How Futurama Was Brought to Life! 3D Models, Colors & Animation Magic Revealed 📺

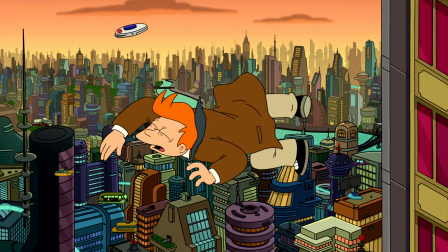1287s Fry!
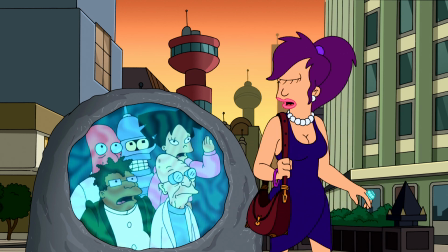1291s Professor?
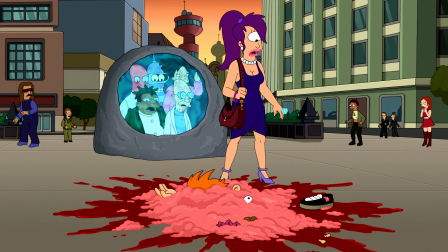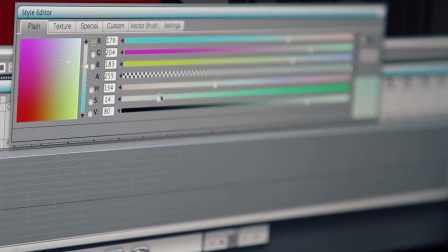1297s
There is actually a lot of discussion on how sort of gory / graphic liquefied Fry, or the puddle of Fry, should be. I'd say that's probably one of my favorite all-time Futurama episodes.
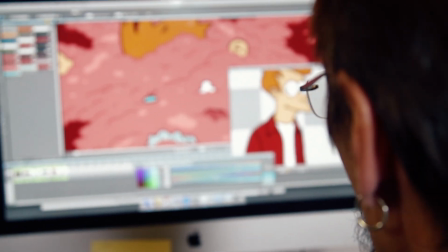1312s
You need to basically incorporate some of Fry's colors, but also you have to basically show his insides.
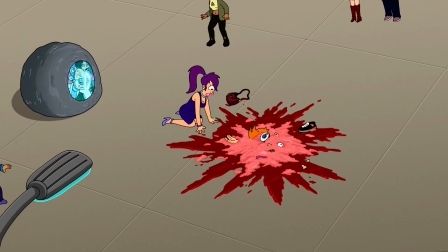1317s
In this particular instance, it's just making sure that it still reads like Fry, even when it's a million blobby molecules flying through the air. We always want to make sure we have the exact same stock palette that we always use for Fry,
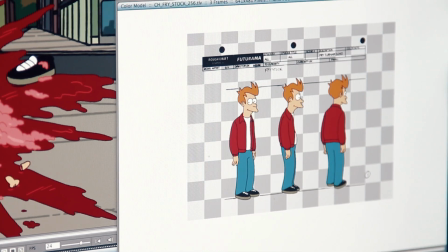1332s
at least for what's left with his hands, his hair, his eyeballs, shoe.
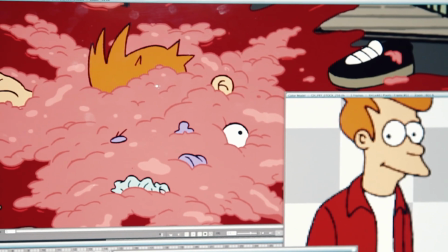1336s
And then I start playing with the color and putting the model right over top of the background. It doesn't exactly fit in perspective, but it gives us an idea what it's going to look like compared to all the other colors and the tonality of the scene.
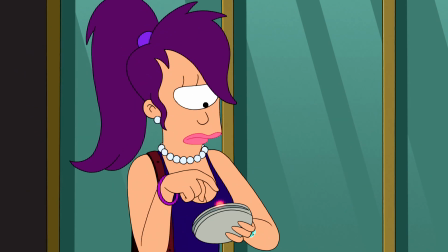1348s He sure has a lot of blood for a skinny guy.
Color can become the emotion of the show. That's why I'm glad we have the great color people that we do, because they know how to make color become the motion of the show.
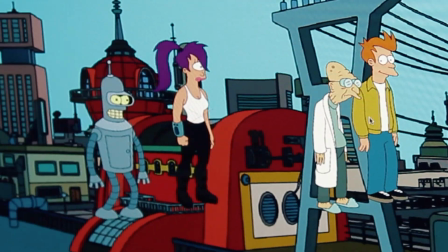1361s
And I'm glad that they're to do that. Our colorists have, over the years developed this really great sensibility for color.
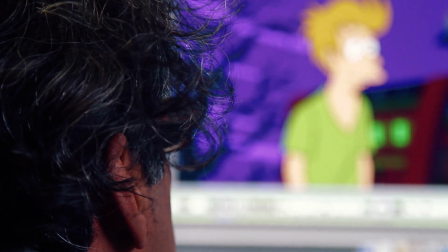1369s
It's much more to do with the emotion of color and understanding depth and stuff using color.
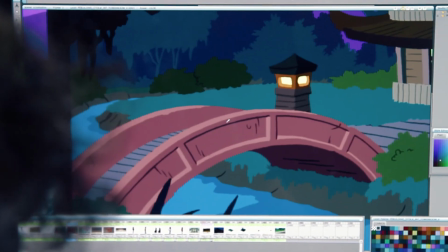1377s
So I think we were very fortunate to have worked together all these years and establish the look. We color every background, every prop, and every character.
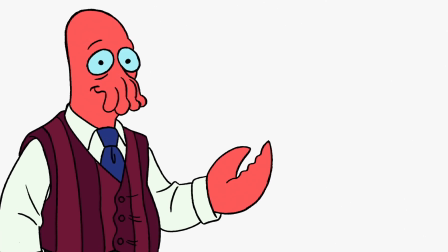1390s
Everything is sort of goes off the feeling, that same intensity, that same richness of color, depending on where we are, what we're trying to get across.
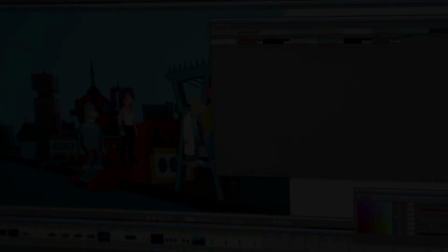1398s
It's a lot of fun. They're able to build a new environment that is not what you expect to see, but when you see it, you buy it because the colors work together.
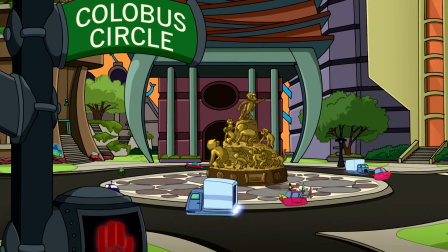1411s
Taking us to completely new places, but then not making us feel they don't belong in our world. And I think that they succeed at that 100% of the time.
Why don't you just show her your big blue ass?
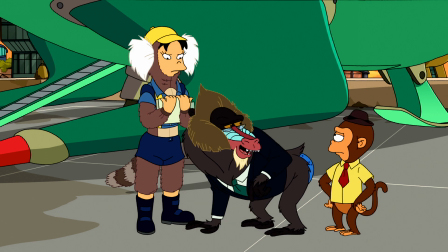1426s Oh, I'm getting to that.
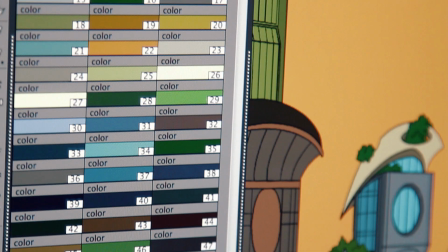1430s
If you sit down and try to design colors by yourself, you may be able to fill the areas with color.
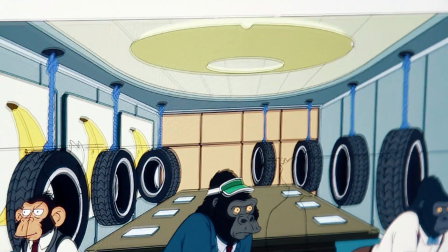1438s
Technically, you're just filling areas with color, but in order to create the pleasing kind of inner relationships between the
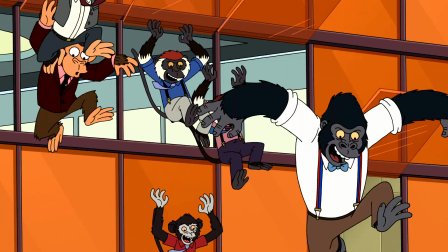1445s
colors and make things stand out or make things recede and make just basically the colors work together, it is an art form. And it takes a sort of a special eye to be able to design colors and to think about colors in that sort of intimate kind of way.